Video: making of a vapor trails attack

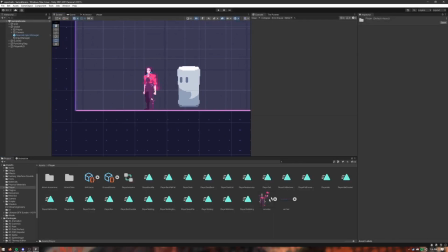(0:00)
Alright, so this is just gonna be a simple attack animation. I don't have anything for the downwards kick input yet So I've got the player object here.
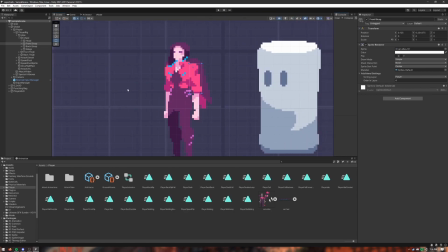(0:07)
This is the actual rig that it has You can see others like a sprite for the upper arm lower And manipulate those at runtime so animations folder creates Animation let's call it I don't know Let's just do stomp. Okay, another time, open the animation, stomp should be 12 samples per second, open the animator.
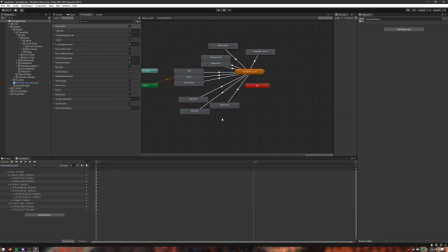(0:41)
I think so it's for the player. So this is where all the ground attacks are for the player stored. These arrows are transitions back towards the idle pose, those will be automatically interpolated and keyed.
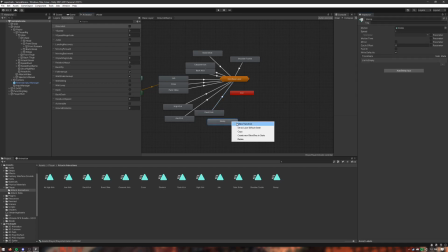(0:54)
So stomp, copy the transition parameter, transition, state machine, base layer, base layer, base to both, just so it happens right at the end when the player's actionable at the end. The base layer, as you can see here, is just a bunch of different animation states.
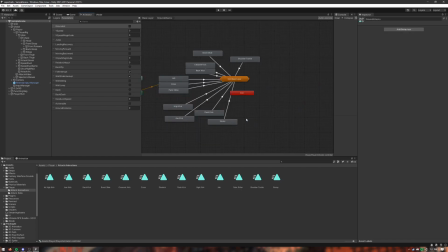(1:10)
Wall slide, jump, dash, forward and backwards, things like that. Ground attacks don't need transitions because we transition to them via script, not by setting these parameters and letting the animator calculate which state to go through based on the parameters anyway so we've got now if we select the player since we added the ground stomp to the state machine it should show up
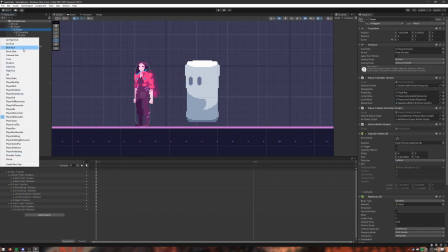(1:34)
in this menu here of all the animations available there's it there it is stomp all right so it's empty no keys hit record uh so for the stomp let's see what we want first turn off the rotation and straighten the left foot so it can rotate freely it's not snapped to the ground angle so the left foot should be raised or the far foot should be raised like that and then it's just going to be extended down in like a stomp on the ground like out forwards and then this leg is going to bend back like that basic stuff but to help with the wind up it might be better if the player sprite is flipped so we do that and now it looks like the player's like turning backwards and winding up for the stump so do that just maybe keep this facing the other way actually no let's make the head face the other way so she's looking forward and then getting ready to stop so that that like we're only gonna have like one or two anticipation frames so you can really you really got to push the rig to like i don't know convey the wind up uh that should be slightly higher in the layer okay okay so if you're winding up for the back foot the opposite arm should go up okay something like that maybe lean back a little bit too go up uh have this foot also turn off the rotation straight stand on the tiptoes okay and then the next keyframe that's one keyframe the next one is going to be the stop itself uh so let's first of all flip it back to normal and flip the head so back with that way you can see you can sort of make it the player pivoting on the back foot on the front foot which becomes the back foot so we can put that there oops the gesture down a little bit put that back so it's behind the leg sprite have it extended out like that that one comes back a little bit because players can be transferring down.